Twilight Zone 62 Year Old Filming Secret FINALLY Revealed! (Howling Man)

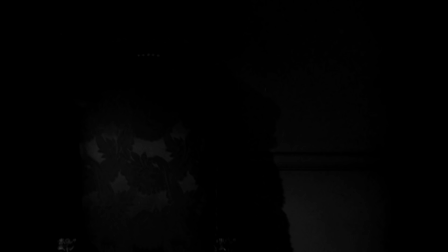244s
And the scene that I really want to talk about is pretty much that transformation scene of the actor himself,
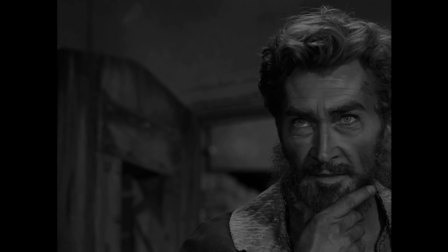251s
Robin Hughes, into quote-unquote the Howling Man or the devil.
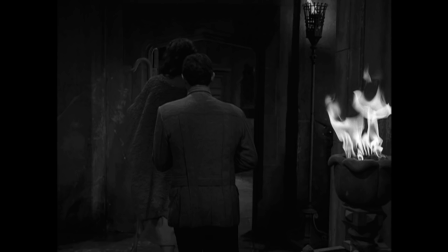256s
Now, I really, really like this episode because it gives us this just drawing of this man who essentially is confused,
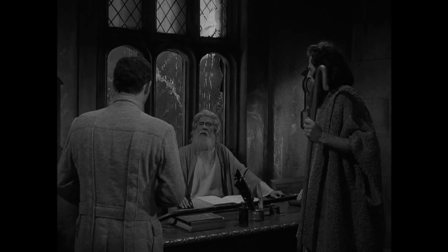264s
because as you're watching the episode, it could swing both ways, right? That this prisoner needs to be set free because it's just unjust and unfair.
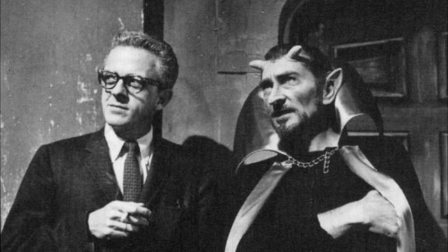271s
But then you have this doubt of, wait, maybe these men here in this abbey are right. Maybe they're correct in that this man there's something wrong with him, that he's evil and so forth.
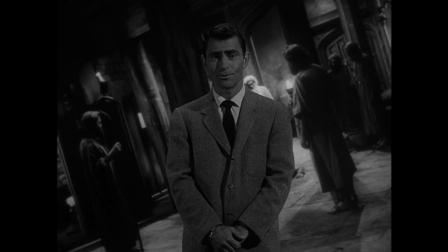282s
So there's that back and forth, which is really, really interesting. And then that surprise where, oh my goodness, the men there were correct.
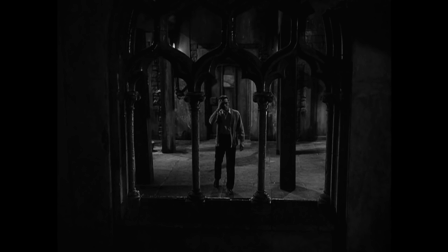289s
And we see that kind of terrifying transformation. Now, you may not know that the writer of this episode, Charles Beaumont, was actually not happy when he saw that there was this literal
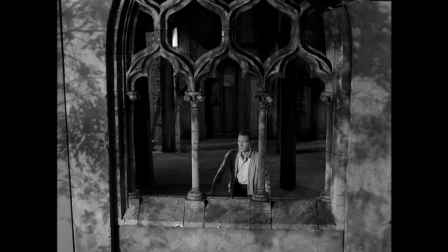301s
transformation of this man from this prisoner into the devil. He liked the idea more.
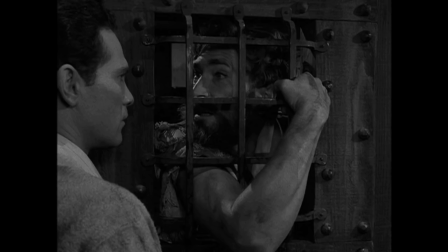306s
He wanted it kind of to be seen as more figurative and it be more of a metaphor in that sense.
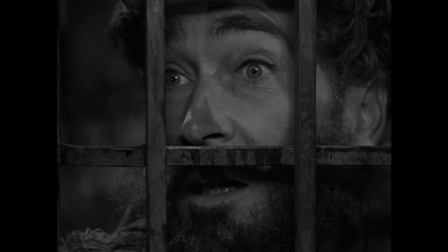313s
However, this was a TV show, and as the director said, they didn't want people to see a feather poke behind a rock.
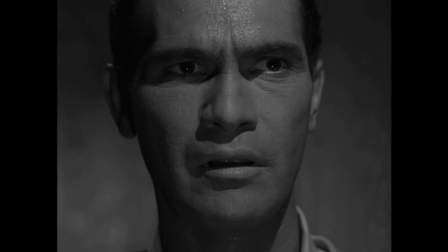320s
They wanted to see 3,000 Indians right in front of the camera, and that's what they did.
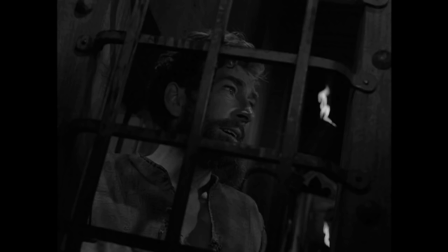326s
So this literal transformation of the actor Robin Hughes into the devil involved two different approaches.
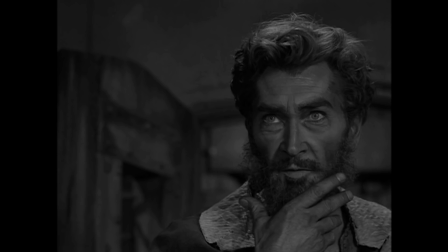333s
First, as the prisoner steps from his cell, the lighting changes and suddenly his face is subtly but dramatically changed.
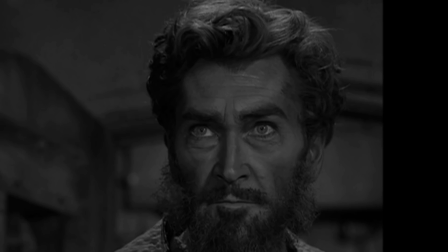342s
Now, before, his face had looked benevolent and nice, but then it looked evil.
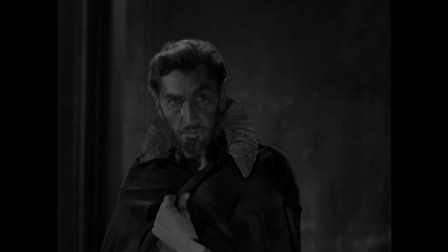347s
That was achieved with makeup, and there were no cuts when they do this.
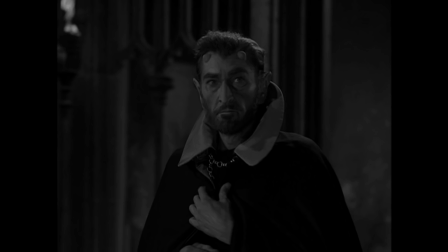352s
It's essentially 100% makeup. So the trick was actually using a red-green filter,
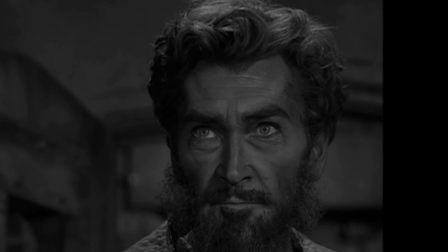360s
and what they did was they transferred between red and the green makeup, and when the filter would be changed, you would essentially only see what they wanted to.
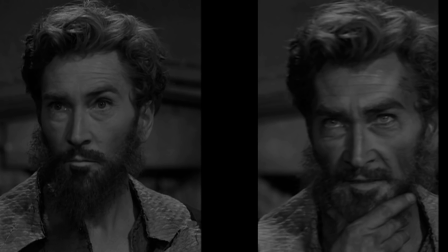369s
So the prisoner makeup was in one color, and then the devil makeup was in the other color, and the camera would pick it up based on the filter. So it would be a smooth transition between one to the other. And of course, you wouldn't see the red or the green because it was in black and white. And so that really stark transformation was really impactful for us on screen.
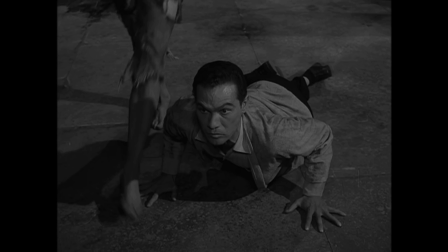389s
Now remember, this was still 1960, and the people who made this, the cast and crew and the people who essentially directed and produced this,
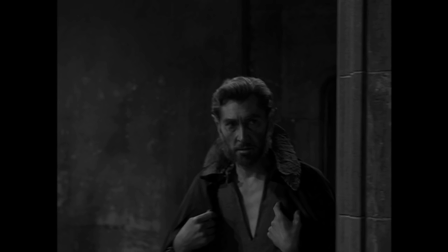397s
they had seen previously many transformations from Dr. Jekyll and Mr. Hyde,
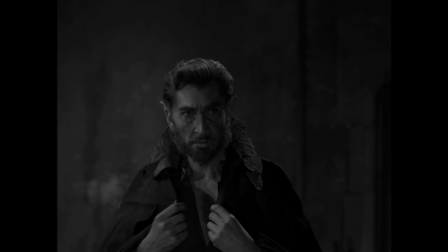402s
the Wolfman, but what would happen, the change would become kind of stark.
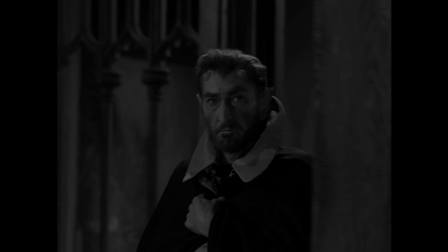407s
There would be an immobile actor, and then the changes would become suddenly.
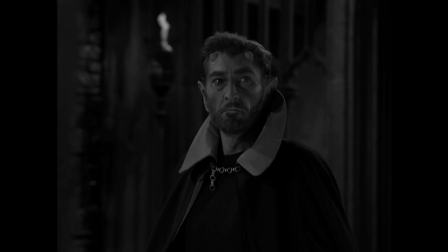412s
It would be like a dissolve, and it was very obvious, and the makeup would change. It was like very basic stop motion, and they didn't want to do that.
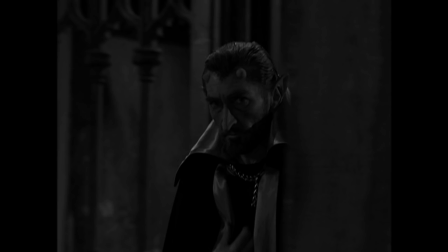421s
They wanted the actor to be moving the entire time so that you wouldn't appear to have a pause in the motion or a pause in the action.
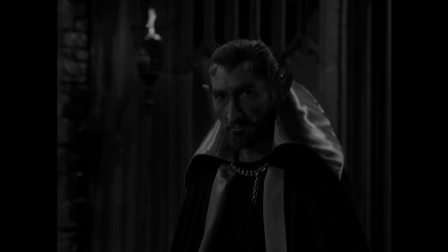429s
So what they did was they had a long corridor that they used to film,
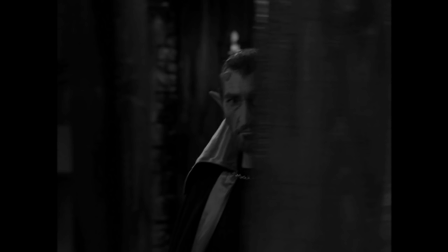434s
and from the time that the actor started the makeup change, they had him walk very fast down the corridor.
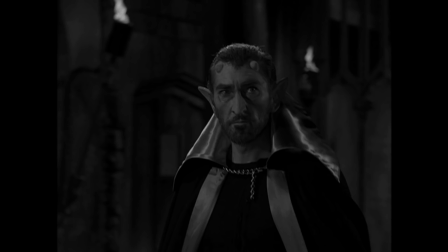440s
Now at the end of the corridor, he turns and is now transformed into this devil, and he dissolves into the puff of smoke.
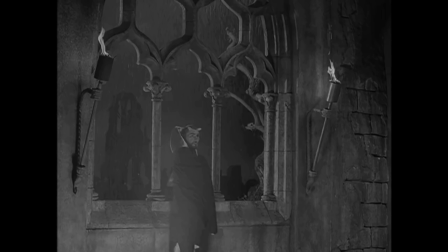448s
So they had the camera on a dolly, and they timed it so that they ran exactly the same speed every single run from one side of the corridor to another.
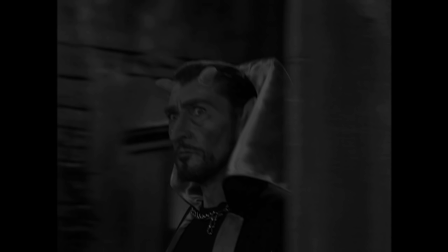458s
Between the audience and the actor, there was a series of pillars. The pillars were used to make the changes between the makeup.
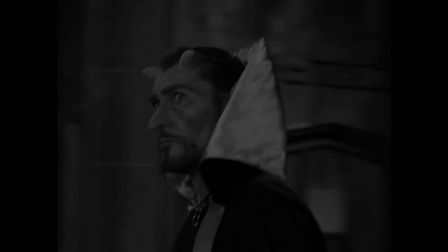466s
They would essentially cut at those moments when the actor would be behind the pillar.
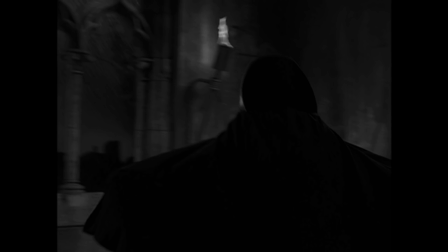470s
So they would make the entire walk at full speed, and they would go with him at full speed all the way in every form of makeup.
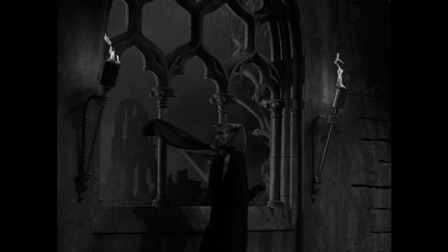479s
Makeup number 1, makeup number 2, makeup number 3, and so forth. And they would just cut at the pillars. They would edit it later along,
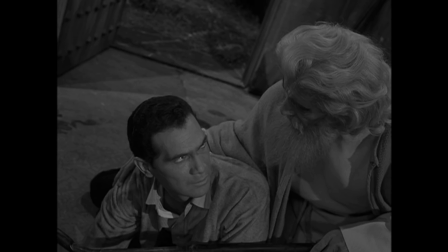486s
and it would become a cohesive piece that obviously looks very stark and pretty drastic when you look at it on camera.